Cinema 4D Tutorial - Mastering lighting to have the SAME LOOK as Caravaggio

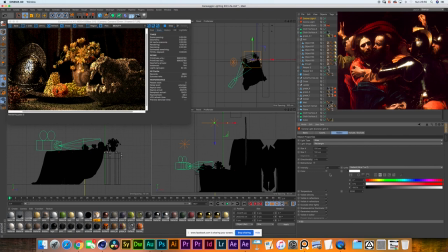8:16 So in case you guys don't know, yesterday when I set up most of this scene, I did a quick tryout to see if I knew how to do Caravaggio lighting, and I drastically failed.
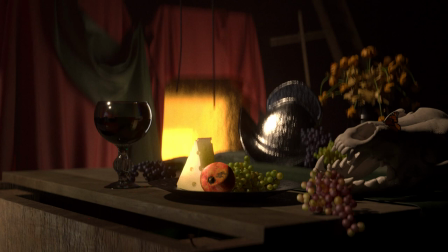8:29 And let me pull up some examples on the screen.
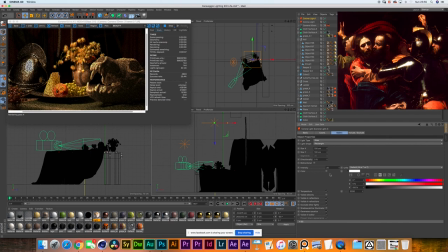8:32 And now in just two lights, we're already getting closer to the result we're after. I think that's looking quite good. Yeah, pretty good, right? Something that I'm missing as well is to have the light for the background,
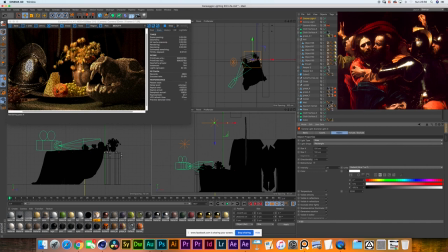8:48 because there are some textures in there that are worth exploring, and I think it would add a lot of color contrast, because the drapes have a very nice deep red, quite close to the color of the reference. So I think it's important now to add a little bit of light there. Let me quickly rename this light.
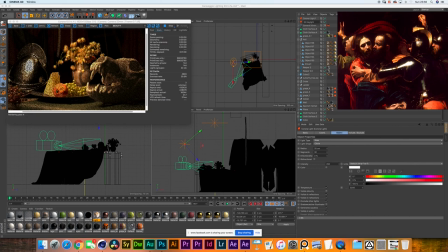9:07 So the first one, how would we call that one? That's our 2K key light. Yes, that's our key light. Then we have a top light. And the third one would be the background light. Now, how are we going to do this background light? I would say let's bring another light, just like the key light you have.
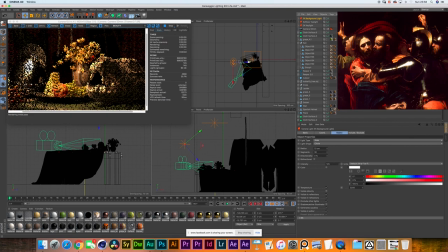9:26 Okay. But this one, let's make it a 1K. Maybe you can make it a 13 centimeters, probably. Where do you want to position this? Let's take it more to the left. To the camera left. Yes, exactly. And almost if you want to go, as if you wanted to go round the table.
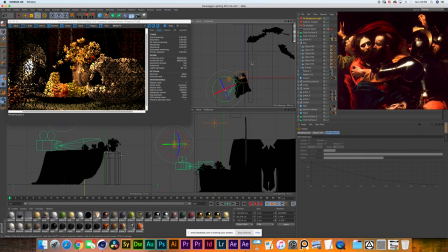9:44 Do you want to go round from the bottom side or round from the top side? From the top side. Ah, okay. Yeah, that makes sense. Otherwise, you would be getting some light interference with the skull on the foreground. Exactly.
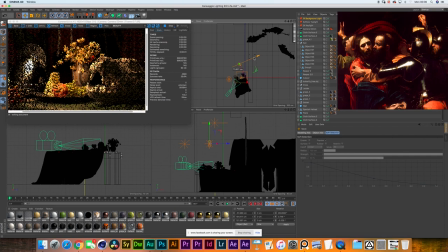9:57 Exactly. So what we want is to isolate the light so there would be like literally no light spilling to the table. Yep. And do you want to shine that right at the background? Yes, please. Cool. Now, this light is pretty weak.
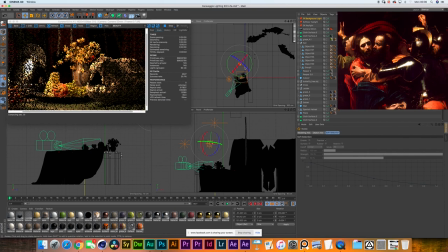10:17 I'm not seeing too much of a impact on the background. Okay, then let's make it stronger. Then let's match the same intensity as the 2K. Yeah, we're getting some more out of it now. Mm-hmm. But it's still too weak? Well, I don't know. Have a look here at the... Yeah, I think we're going to need a little bit more.
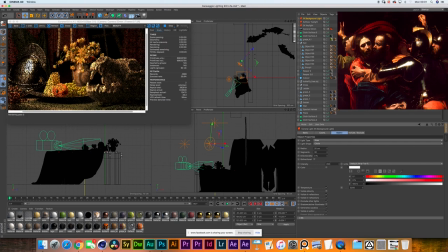10:36 So, do you want to just have a stronger light? We could double this to 500. Yep, let's make it... Yep, let's make it harder, please. So there is this directionality function over here. And mm-hmm. it's basically... think of it as like the flags around your light.
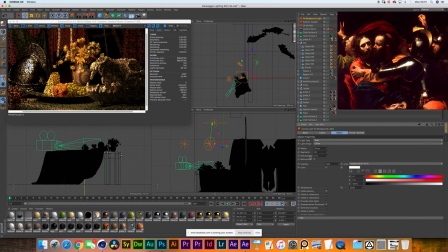10:54 So you could like direction your light to be more of a spotlight than a flood light. Is that what you call right. it? Yeah. Right now you're saying it's flooded? Right now it's flooded.
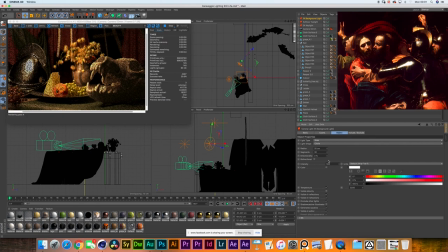11:06 Okay, let's make it spot. Let's start with that. I mean, I don't know how the percentages work in Cinema 4D, but let's start with a 50% spot. Yep. Look at that. There you go. Now it makes sense. I was like, wow, we're adding too much intensity and nothing seems to be affecting the background.
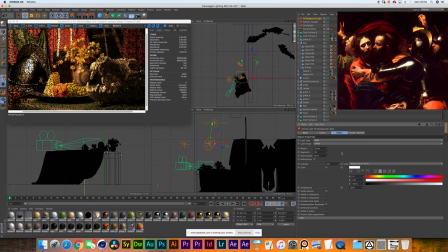11:24 Yeah, so now you're 50% spotting the light. Okay, brilliant. Now, something I would like to do is to create this line with the light, you know, to make it really, really thin, as if it was coming through a window hole.
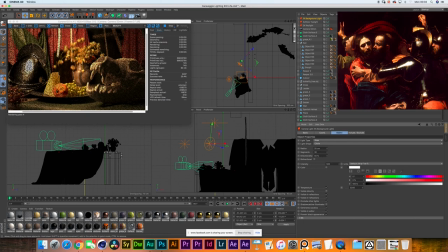11:40 Okay, yeah, definitely. Yeah. So just put like two flags in front of it? Yeah, well, in reality, what you would do would be to... have the cutters of the Fresnel. Yep. Get the cutters, the top one and the bottom one, and just really, really close them.
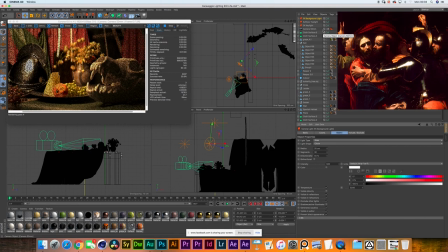11:57 The top one and the bottom one. So you have a horizontal line. Exactly. So in Cinema 4D, what you would go for is you would create a plane, just drag it right in front of your background light.
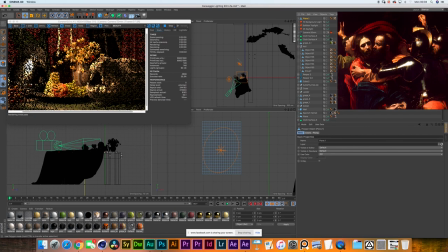12:10 What we're going to do here is I'm going to make this editable up here. And I'm going to go to the polygon selection mode, and I'm just really going to select two loops in the middle.